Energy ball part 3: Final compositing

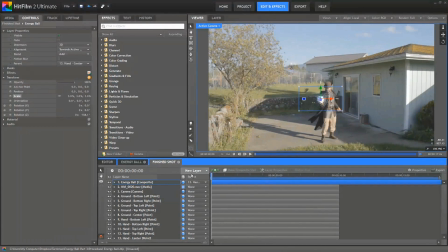[4:04]
So now, with the effect in place, we can focus on compositing it in so that it looks convincingly realistic. Right now, it's just kind of stuck onto there, and it doesn't look horrible, but we can certainly make it look even better.
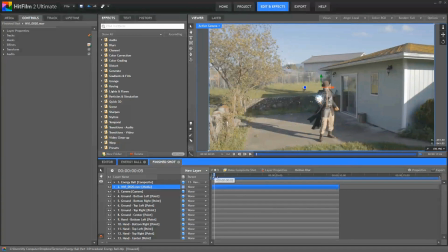[4:19]
So first of all, take note of the fact that as we scrub through this footage, see that hard line right there?
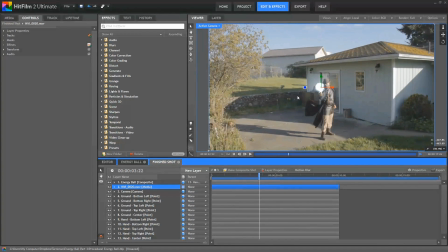[4:25]
The edges, right in there, you can see the top pretty clearly, the edges of that composite become visible at times when the light rays coming out of the sphere are abruptly cut off. If I select that again, you can see those are just the edges of that composite shot.
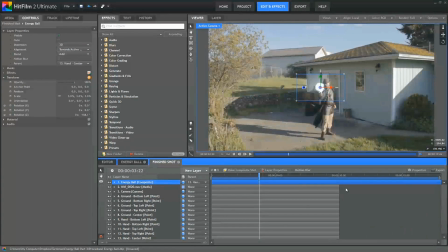[4:42]
So we need to make sure that those edges are not visible in our final shot. There are 2 basic ways we can correct this. First, we could edit the properties of the energy ball composite.
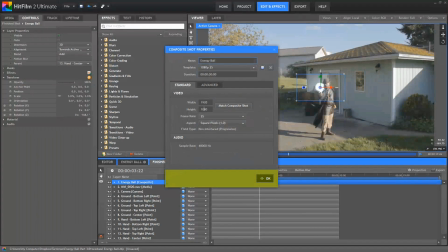[4:53]
You can right click and choose properties, and we could change the size of this video until it was big enough that those edges were outside of the frame.
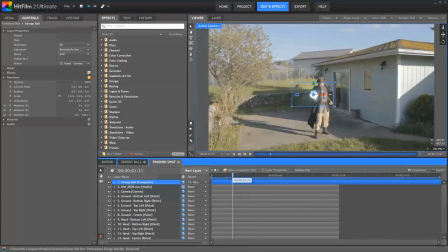[5:02]
That would be one approach. And so the second method is to just open up our energy ball composite.
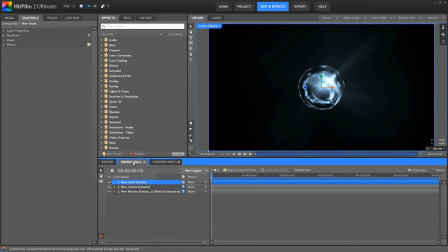[5:07]
Here's that timeline. And in the grade layer, if we turn off those light rays so that we just have the sphere there, then we can go back to our finished shot.
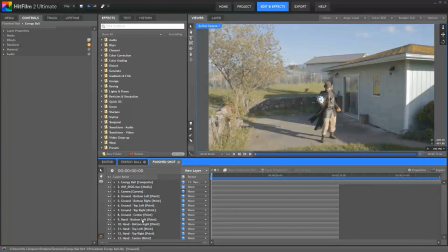[5:18]
Those edges are no longer visible because the rays aren't there, and we can just create the light rays in this timeline instead.
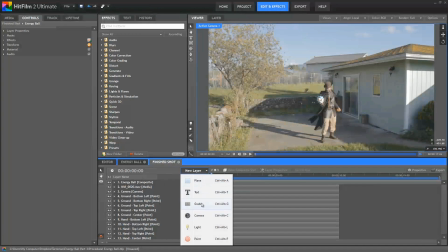[5:25]
So back in our finished timeline, let's create a new grade layer. And this is where we'll create the rays for our sphere.
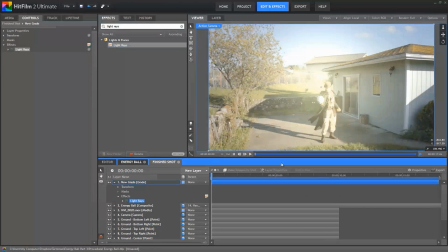[5:33]
So here on the grade layer, we can just grab the light rays effect, drag it onto there, and then open its controls, and we can edit its appearance. First of all, in the position, use layer, we will set to our energy ball.
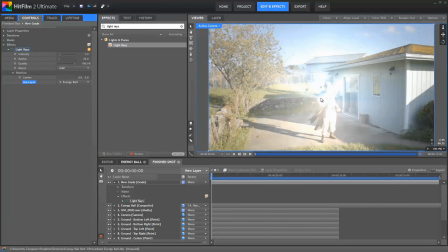[5:48]
And this will ensure that the rays are emanating from the position of the energy ball layer.
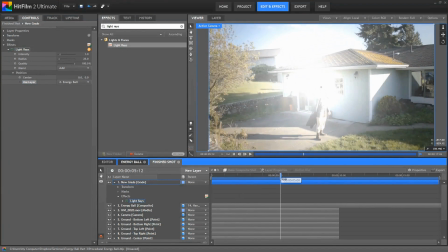[5:53]
So no matter where that layer is positioned in the scene, as it follows the tracking data, our rays are going to originate from the center of that ball.
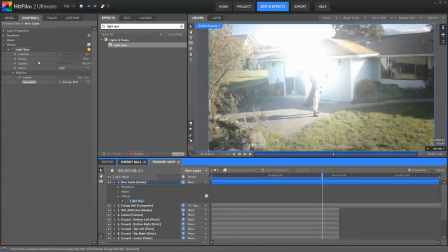[6:01]
Now I'm going to make these rays a lot more subtle. You don't have to if you don't want to. You can use whatever settings you prefer. But I want to see the detail in that sphere that we created. So I'm going to pull this effect way back so that those details are visible. So I'm going to reduce the intensity to 0.5 and change the radius to 70.
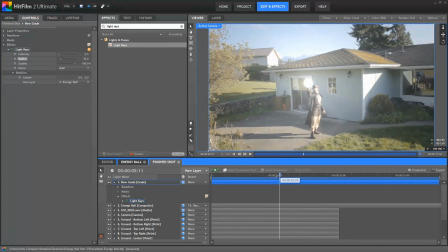[6:20]
Okay, so now as we scrub through, you can see this gives us some subtle rays emanating from that sphere.
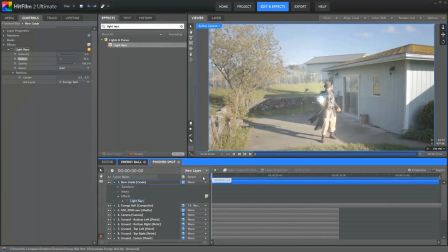[6:27]
Okay, so that makes the rays much more suited to my taste. But if you'd like to try something different, whether different settings for the light rays or a different effect entirely, I encourage you to do that and experiment. I'm just giving you the settings I used so that you can follow along at home.
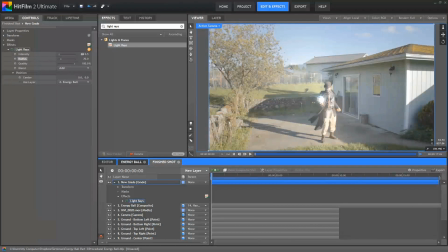[6:43]
Now to make the brightness of the sphere and the rays stand out from the rest of the scene a bit more, I want to reduce the brightness of the scene overall. So to do this, I will use a levels histogram effect, which is in the color correction folder, and I'm going to apply this to the footage itself.
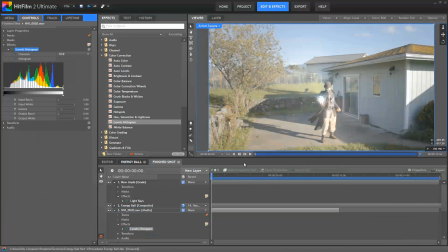[7:00]
I'll open up those controls, and here's our levels histogram. By applying this to the footage, it allows me to darken the footage without affecting the sphere or the rays. So we could add it to our grade layer, but that's going to darken our effect as well. It'll darken the light rays, it'll darken the energy ball that's under that.
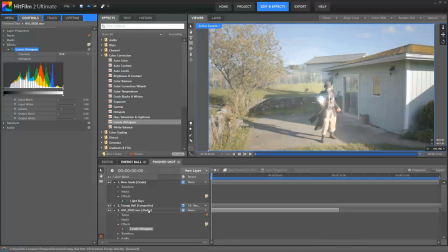[7:16]
And I don't want to do that, I just want to affect the footage. So I'm applying the levels directly to the footage layer.
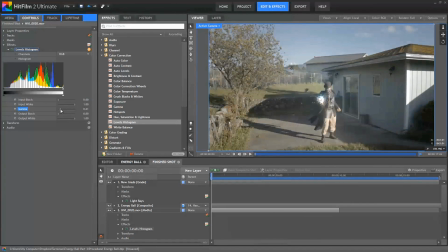[7:22]
I'll start by setting the gamma to about 0.7, somewhere in there, to darken that up.
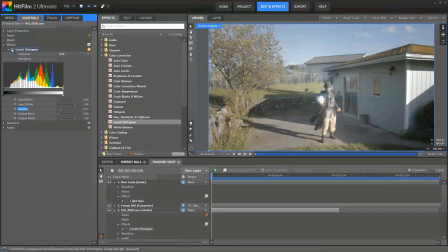[7:28]
You can see the difference there. That's just dimming things down. And then to make the shadows a bit thicker, a little bit darker, I'm going to change the input black to 0.1.
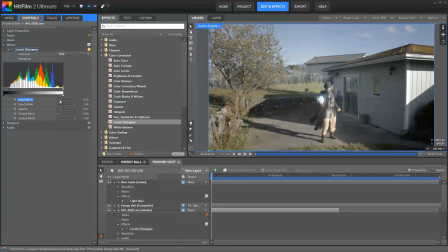[7:39]
And that helps improve the contrast a bit. Now you can see how much different the sphere and the rays look. If I just toggle this off, gives us a little bit more definition in that effect,
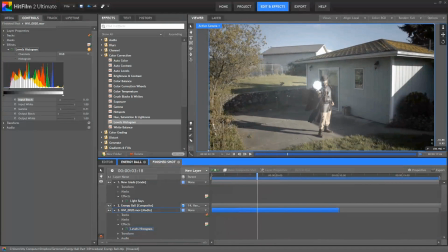[7:51]
and it's much more clearly a focal point of the scene already, but we're not done yet. The next thing we want to do is focus more on the finer details of how these effects are blending into the scene and how we can make them feel more realistic.
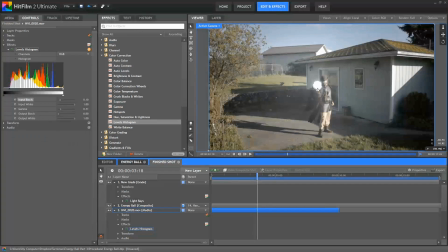[8:05]
So first, if there was an energy sphere in the scene that was this bright, it would naturally be throwing some light around in the scene.
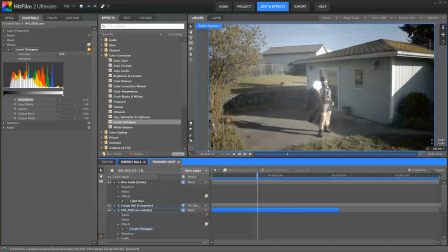[8:13]
We've got these rays coming off, but the objects in the scene, such as the actor, which are immediately next to the ball, aren't really being affected by it. So for realism, we want to enhance the lighting a bit to make the sphere interact with the scene a bit more. We'll use a light flare to do this and add it to the same grade layer as our light rays.
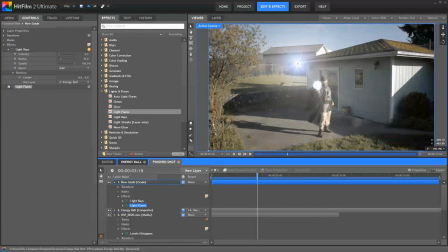[8:33]
So by default, the effect is created right here. We'll open up its controls, and in the hotspot position, we're going to use our energy ball layer to set the position of that effect. Now you can see it moved a bit, but it's still not on the ball. That's because by default, the center point of the hotspot is offset.
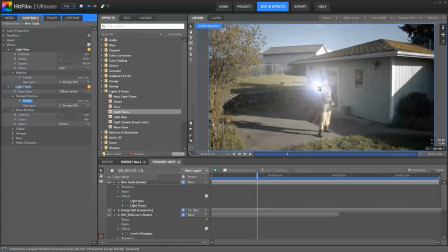[8:51]
So we can just set these to zero, and now the light flare is perfectly centered on our sphere. Now we have the ability to alter the appearance of this flare quite a bit through the preset we start with for the flare type and the adjustments we make to the other settings.
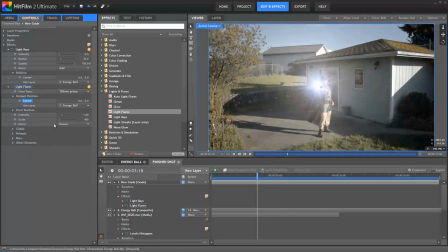[9:08]
If we wanted to further enhance the light rays effect, we could use this default setting. You see all these much more defined rays that we're getting here from this preset. We could maybe go into the rays options and adjust the width scale a bit to soften those somewhat.
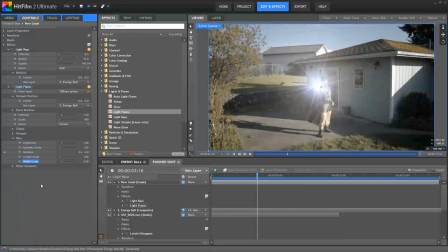[9:23]
But again, I want to stay pretty subtle with this effect, as I don't want to lose the detail we created in the sphere itself. The sphere is the focal point of the scene, and all of these rays and lighting enhancements that we're creating should support and enhance that sphere rather than burying it behind them.
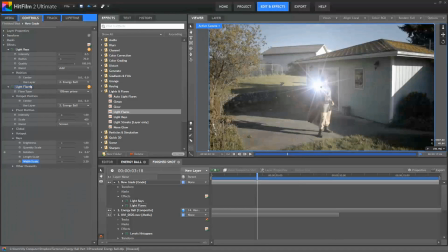[9:41]
So I'm going to use the Spotlight Soft preset, which doesn't have a lot of off-center elements to it. I'm not looking to really add a lens flare to this scene. I'm just trying to enhance the lighting of the sphere. So to clarify what I'm talking about there,
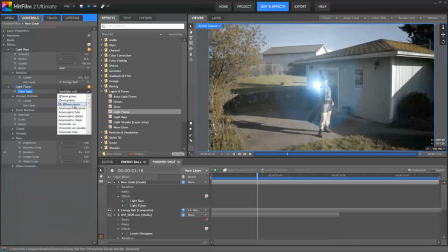[9:59]
if I choose the 500 to 300 millimeter zoom, you've got all of these other offset circles and so forth.
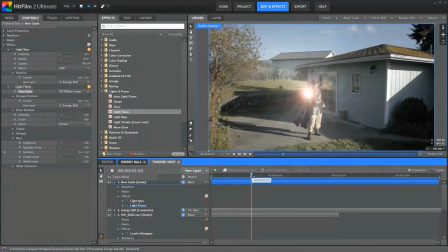[10:06]
And as I scrub through the scene, you can see how those offset elements move separately.
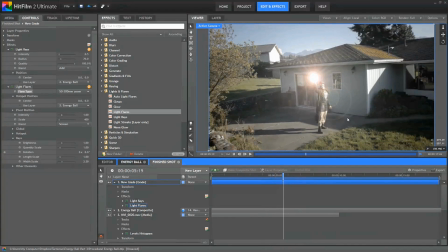[10:12]
That's creating the effect of an actual lens flare, where this bright light is reflecting through the various glass elements inside the lens and creating that flaring effect. That's not what I'm after. I want to just enhance the brightness of the effect itself.
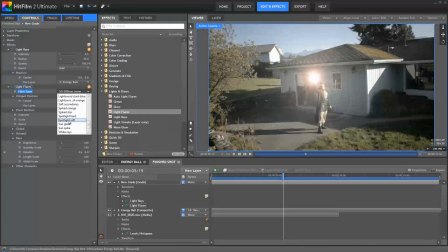[10:27]
So I'm going with the Spotlight Soft preset as a starting point, and then I'm going to soften this further by making some adjustments to its settings. For the hotspot controls, I reduced the brightness to 0.65, and then I set the scale to 1.2.
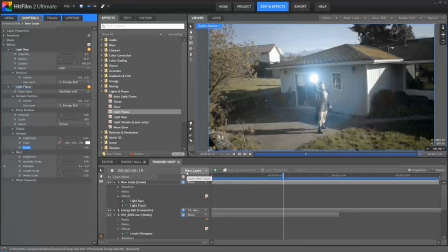[10:46]
The idea is that by making this flare bigger and less bright, we're softening its overall appearance. Okay, so there are some rays in this effect, although they're already pretty subtle, and I'm going to make these a little bit brighter just to soften the transition around the edges of that hot spot in the center of this flare.
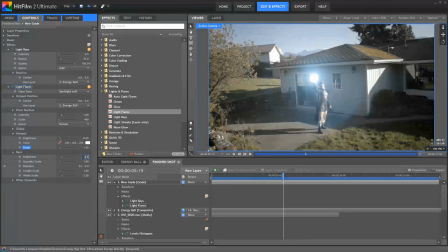[11:04]
So for the rays, I'll set the brightness to 3.3, and you can see how that adds a little bit more brightness around the center there. And then for the length scale, I'll set that to 1.4, and then increase the quantity scale to suit your taste.
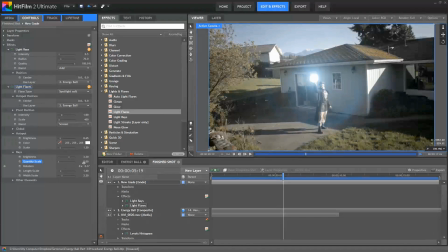[11:19]
You can see as we crank this up, we get more and more, and that can get pretty dramatic. So you can adjust that as you want to, but I used a setting of 2.6. In the other elements controls, increase the brightness a bit to like 1.7.
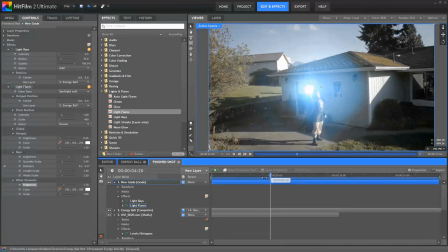[11:33]
And I like the way that all the pieces are fitting together into this effect now, although overall the whole thing is once again a fair bit brighter than I'd like it to be. So now that I've got the relative brightness of all the pieces kind of where I want them,
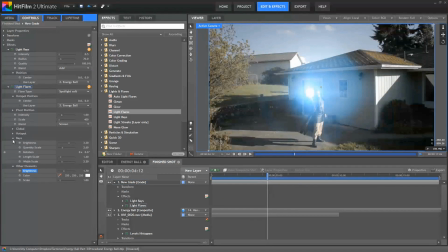[11:47]
I'm just going to turn the whole effect down using the master intensity slider here. So you can see here's the master intensity control for this effect, and I'm just going to bring that down to like 0.3 to make that much more subtle.
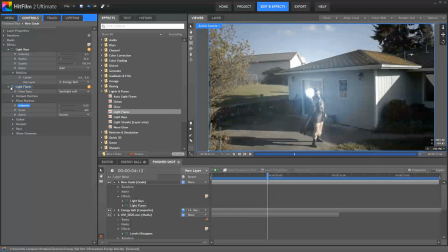[12:01]
Now if I toggle that on and off, you can see it's clearly making a difference, but it doesn't jump out at you when the effect is turned on. So if you're wondering how I knew what the rays should look like in this scene, or what adjustments to make to get there, it's not really a scientific procedural type thing that happens. It's art.